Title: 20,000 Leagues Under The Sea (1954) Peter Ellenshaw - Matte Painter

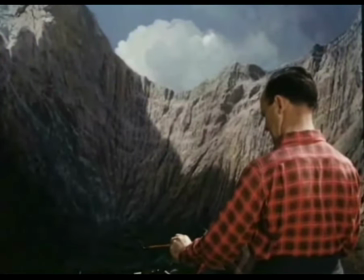467s
Now I had to go back to the Fox tank, nighttime or daytime or anytime.
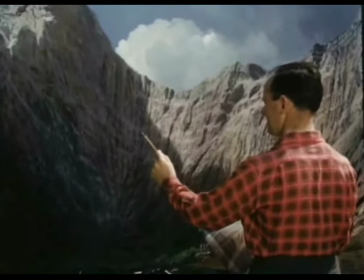472s
I had to paint the mats on large pieces of masonite,
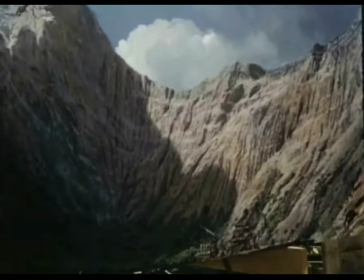477s
huge, eight feet across, out in the sun, hot sun,
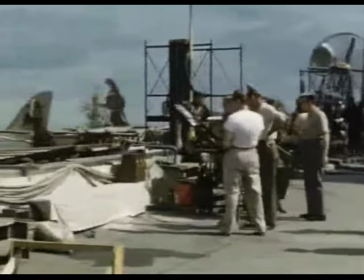482s
by the Fox tank, keeping an eye on ralph as though ralph needed an eye and being kept on but i had to
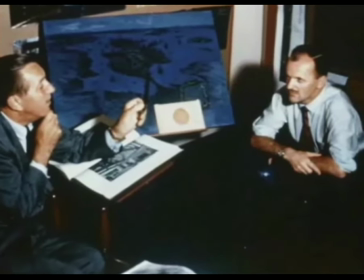490s
walt disney continued to personally demonstrate great faith in peter ellenshaw
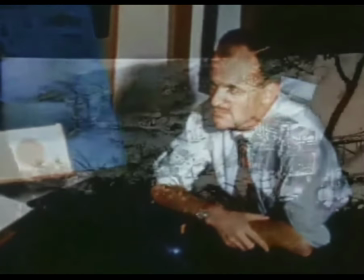495s
and recognized his value to the film by entrusting a key scene in 20 000 leagues to peter's vision comes a time when i have to shoot
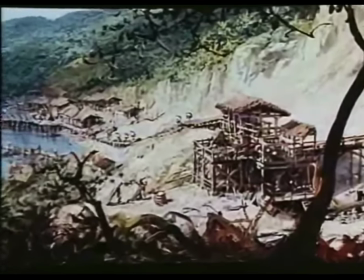505s
the quarry scene of the prisoners going loading the nitrate
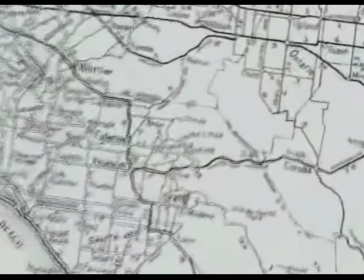510s
ship and they picked a quarry in a place which is a funny name it's a true name
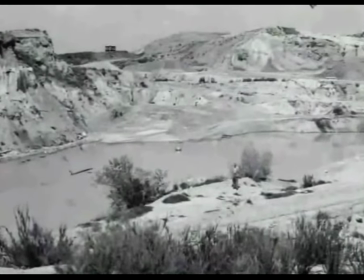515s
Cucamonga an empty quarry just east of Los Angeles becomes
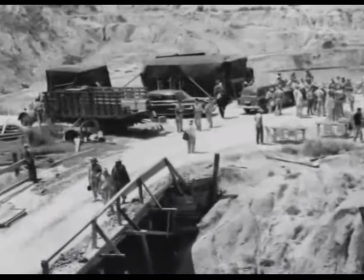520s
the location for a slave camp of brutalized workers toiling in the hot tropical Sun
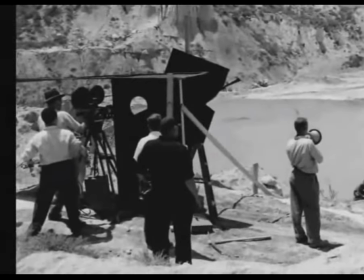525s
with the help of longtime Disney collaborator of I works Ellen Shaw
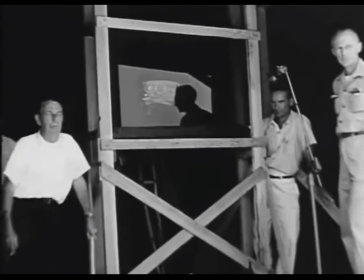530s
places the extras in different parts of the quarry and photographs them multiple times through small holes cut
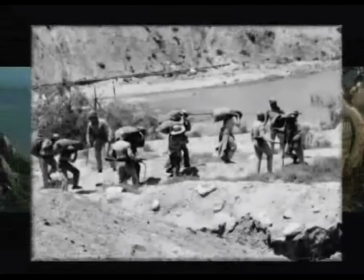536s
in a mask in front of the camera and
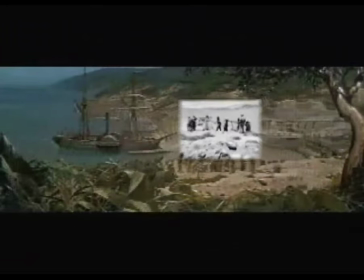540s
just a handful of people turn into hundreds in a single matte painting but putting all together
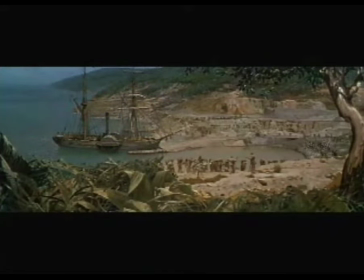547s
was quite intriguing and quite tricky to us to be doing that was very daring on my part I wouldn't dare do it now I was young then anyway
it worked out but I thought it had been abolished nothing is abolished that turns a profit to that hated
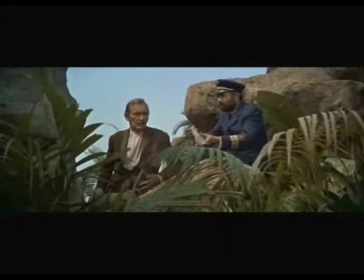565s nation you'll see better what I mean through this they're
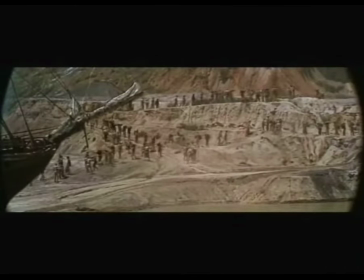573s loading a full cargo of death and when that ship takes it home the world
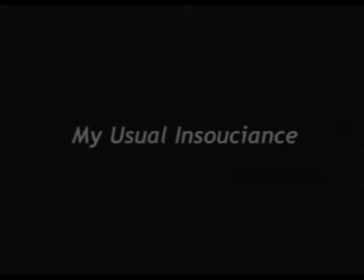578s will die for the
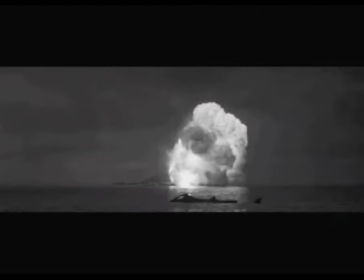586s
final effect shot in 20,000 leagues Peter had to find a way to show the explosion and destruction of
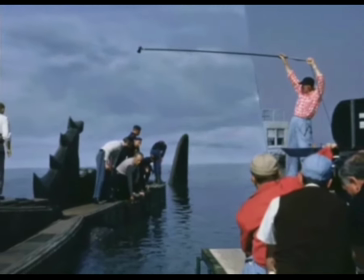593s
the island of volcania against a sky backing on a scale large enough to be spectacular and believable so we got glass a huge glass and i paint the top to match the sky
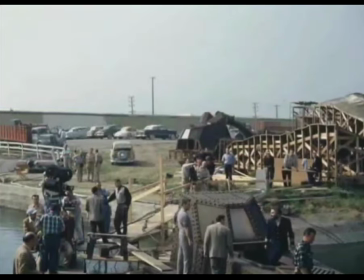607s
and then we get ready to shoot now the sun doesn't come out it doesn't come out very often at this time of the year
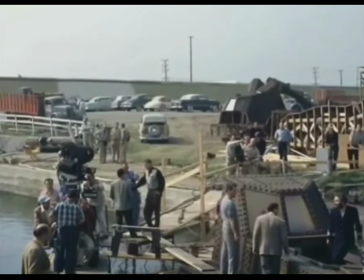615s
in california so we waited all day and i said well we'll shoot it tomorrow the explosive expert said you can't leave it in the water it won't be any good tomorrow all right we'll have it a test we'll have a test blow it up and got it all fixed the thing went off great except of course it wasn't in the bright sun anyway take it over next morning and run it Walt always came in to see the rushes. He was always there to see what we were doing. Anyway, I see him walk by, and I, with my usual insuicence, I say, Walt, this is just a test we're seeing Walt this morning.
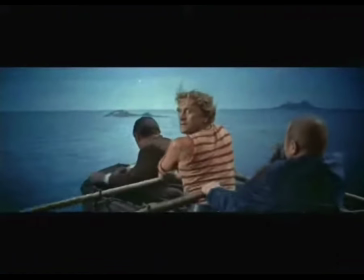661s
Well, no, no, let's sit down and let's run it. OK, sir. We run it.
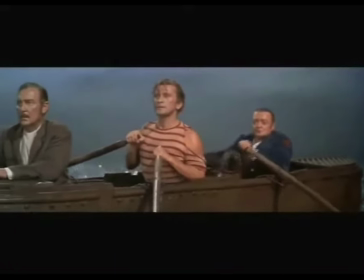672s
It turns out to be perfect.